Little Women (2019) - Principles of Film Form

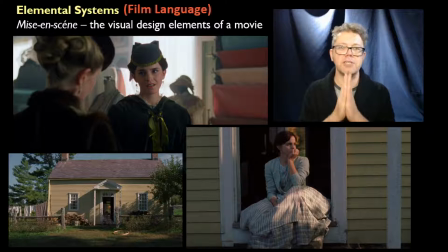There is a deliberate determination and control of our perceptions of cinematic space. So there's always something very carefully, something very carefully orchestrated going on with filmmaking. Different levels of it, different levels of success.
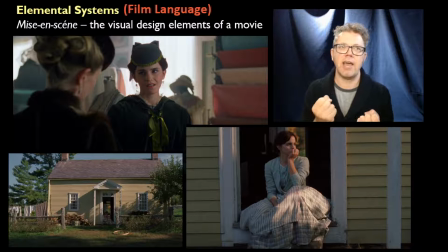Again, we talk about mise-en-scene, the idea that encompasses production design and costuming. And I love how as the movie is introducing these young women to us,
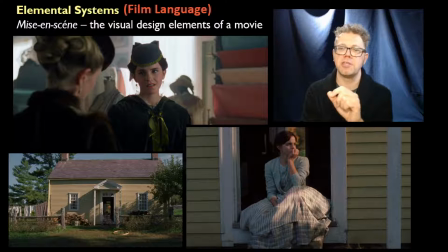it tells us so much about who they are through film language. And I'm going to use Meg, Emma Watson's introductory moment as an example of mise-en-scene.
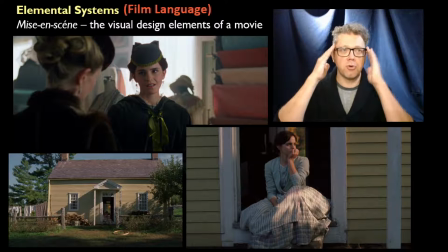We see her at the shop with her friend who is of greater financial means than she is.
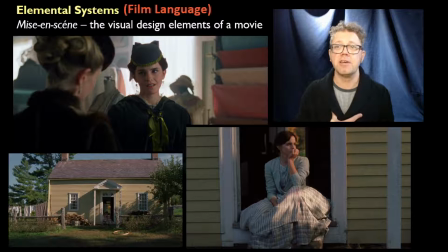And they're talking about buying a dress and she has this look on her face where she's like, ah, I can't really afford this. Even though she's wearing something that looks pretty sharp. It looks like there was money involved in what she's wearing in the initial frame when she's talking in the store.
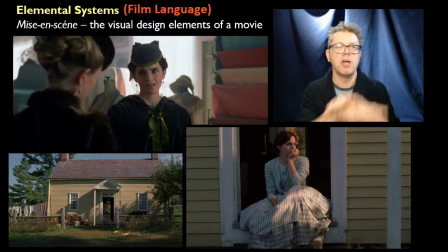And then we see her at home and we see how tiny the home is we get this establishing shot that shows us how small the home is we see the laundry out on the line we see her hugging and loving her children but then we see her sitting and we get a close-up
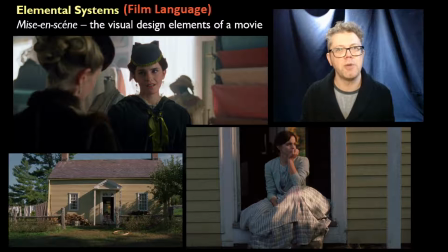that shows us what she wears at home and it is not as opulent as the initial piece of costuming and we're getting tons of information visually through the camera lens but that's absolutely mise-en-scene at work that's absolutely
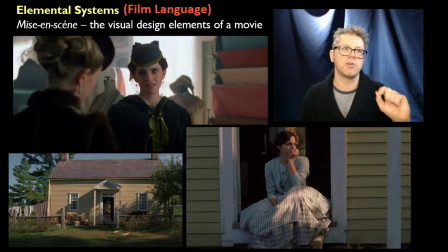production design even if that house wasn't built specifically for this movie the production crew went and found one that was going to work and they said that that little house right there is going to communicate meg's situation that is mise-en-scene and the costuming is mise-en-scene meg wants to be
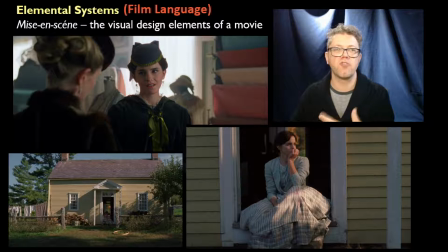in society in the way that this friend of hers,
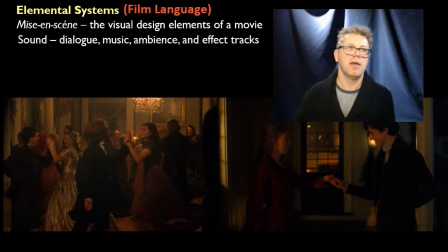who's more affluent than she is, but she can't be. And then we have sound. Sound through dialogue, music, ambiance, and effect tracks.
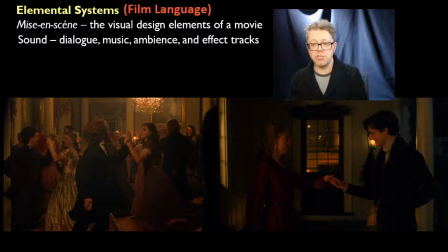And I love the way that sound is used throughout this movie as a beautiful soundtrack. It was nominated for best original score by alexandra desplat and um that is certainly a level at which this film is
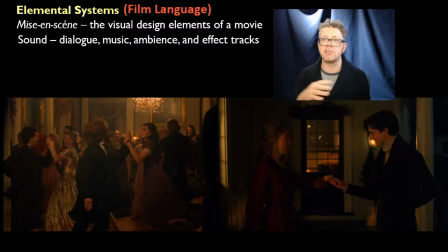is gorgeous and beautiful and aesthetically pleasing but there's also something really cool in the sequence where joe and laurie meet for the first time and he says will you dance with me and she says well there's something wrong i burned my dress and he says well i think we can do something about that and they go
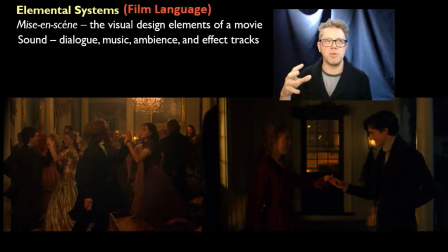outside the music that we hear in that sequence is not how we would hear it if we were actually standing outside a building in the way that they are the music remains as present
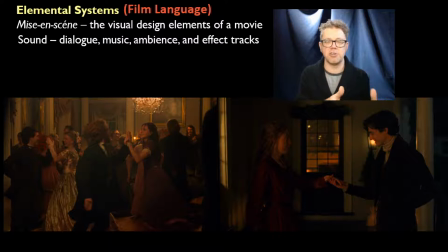in the film as it does in the interior shots as it does in the exterior shots of Laurie and Joe dancing out on the veranda. And the way that sound is used there, we don't even really hear their feet on the floorboards. It's as though they're caught up in the music.
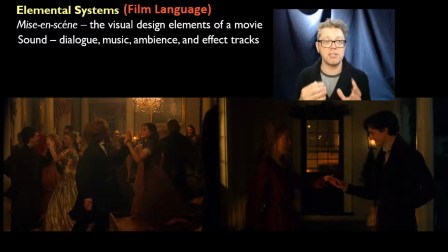And sometimes that's what a movie will do is that it will cheat sound not to replicate what things will really sound like. And we had an extensive conversation in our class about the way in which sound was used
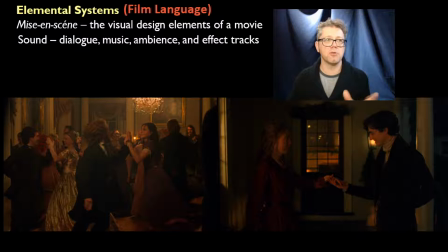in Raiders of the Lost Ark in this hyperbolic way where all the gunshots and the punches are just thunderous.
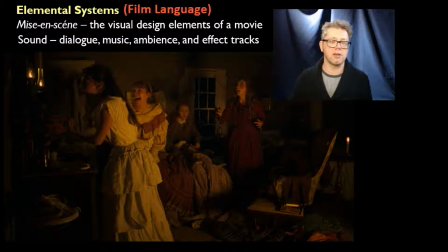They don't mirror what real punches and real gunshots sound like. Sound insofar as dialogue.
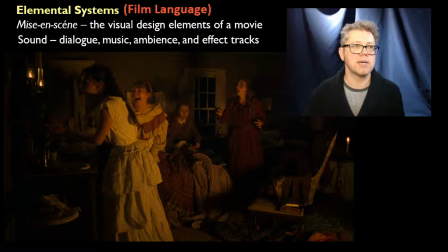Greta Gerwig loves dialogue to sound natural.